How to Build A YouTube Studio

I knew I needed four lights total. Two is my main light, and one is a background light and one for separation light. I'll show you how I have all these set up. I didn't want light stands taking up space, so the two main lights are mounted into these little light stand studs called Matthews LB2 location baby brackets.
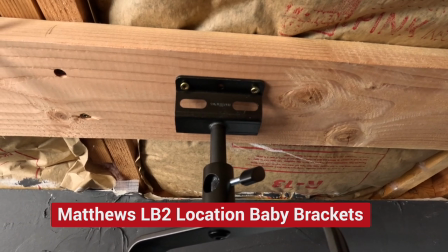4:25 These are sturdy little stubs that are simply screwed into 2x6s that I fastened up to the ceiling joists. These brackets hold the Godox lights upside down and can shine down and face me while I'm talking.
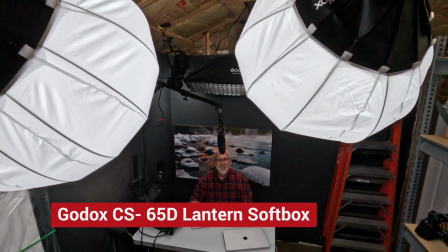4:38 The two main Godox lights are placed into Godox CS65D softboxes.
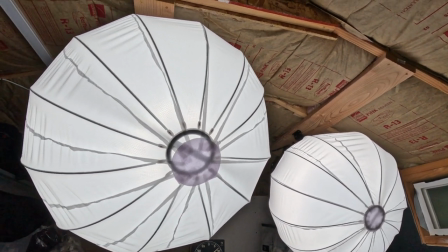4:44 This makes the main light much softer when it hits the subject, which is me.
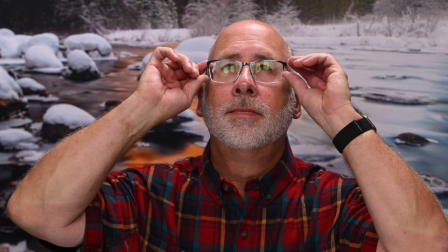4:51 It was important to me to keep these lights high because I wear glasses. If the lights were too low, they'd cause reflections in my glasses. But if I moved them up high, it would eliminate that sort of thing. Next, I needed to create a soft separation light. This light's used to light up the desk and over my back and shoulders so that I don't blend into the background.
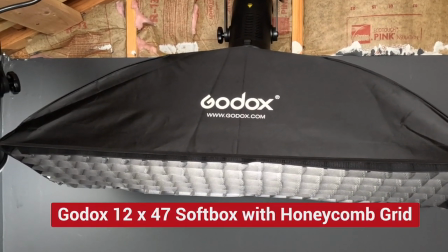5:12 Hence the name separating me from the background, a separation light. The soft box I chose for this is wide and narrow, roughly one foot by four feet. This is the Godox 12 by 47 with a honeycomb grid. What this grid does is help reduce the spread of light. This setup controls the light and keeps it from shining back in the camera, which would reduce contrast in the overall image.
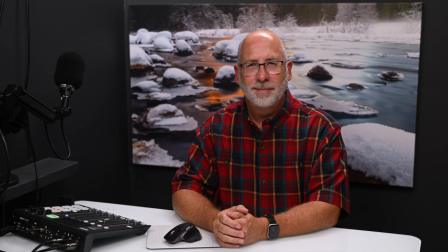5:37 Here's a sample of the separation light on that separates and puts light on my shoulders, and then without the separation light.
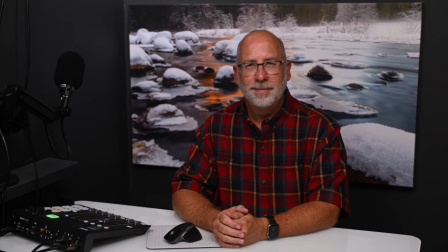5:47 So I like separation light better, so that's what I went with.
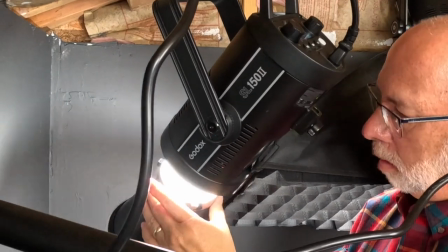5:50 The last light is just the same Godox SL150 as the rest, but it's set to shine through just a plain reflector and down on the background.
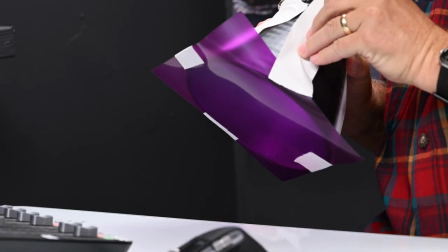5:59 Now I can put a color gel over this light to change the color of the background if I want some variety.
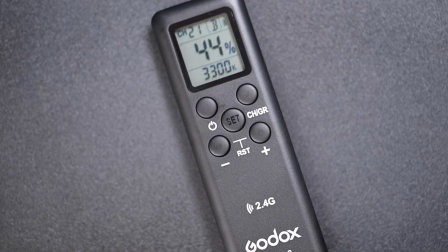6:05 The Godox lights can be operated with a remote, so I can turn them off when I'm setting them up, or if I want to change the ratios of the light, I can do that right from the remote. The next challenge I had was to figure out how I would record the sound. For the most part, the camera does record sound, but I only use that as a synchronization tool and the term is called scratch audio. So the camera is recording the scratch audio. The real or the usable sound is recorded with better microphones that are much closer to me. They're not on the other side of the room where the camera is. Now here's the difference of using a camera microphone and then using a dedicated microphone that's synchronized later in post. Here's the sound of the camera's microphone. You can hear all the room noise as the sound has to travel across the room to get recorded by the camera mic. And here's the sound being recorded from an independent microphone, a shotgun mic, that's directed towards me. And I'll sync this in the video editing software later.
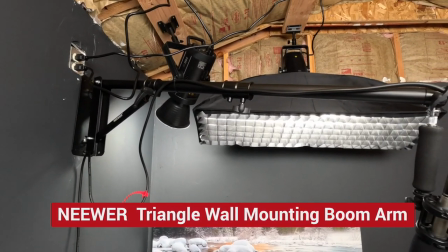7:11 On the wall, I installed an articulating boom that is made by Neuer that attaches to the wall and holds a Rode shotgun microphone.
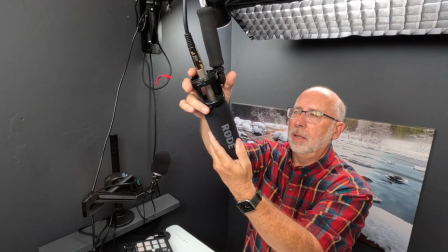7:20 This arm is able to move up, down, and side to side. And it's no doubt sturdy enough to actually hold a light, but I'm just using it for the microphone.
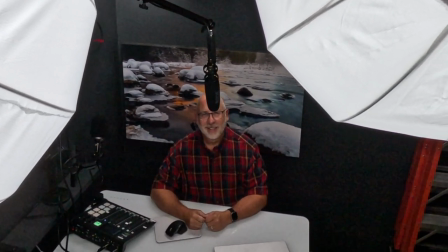7:28 This microphone is just up out of the view of the camera and then points down towards me. This boom is important because if I want to stand to do a presentation, I can just push the boom up a little higher and out of the shot.
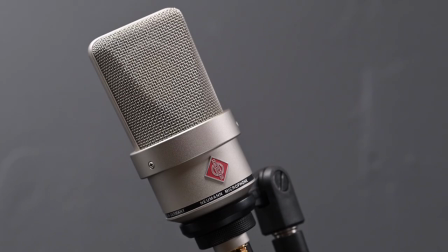7:41 The other microphone I use is the Neumann TLM-103.
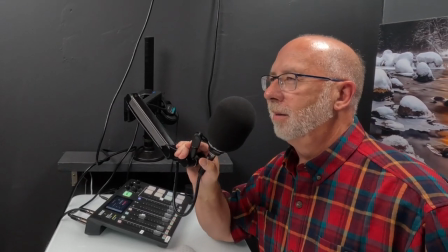7:46 This is attached to an articulating arm that's best used as close to my face as possible. Now, I've been using this mic for the past few years to record my podcast, the Nature Photography Podcast.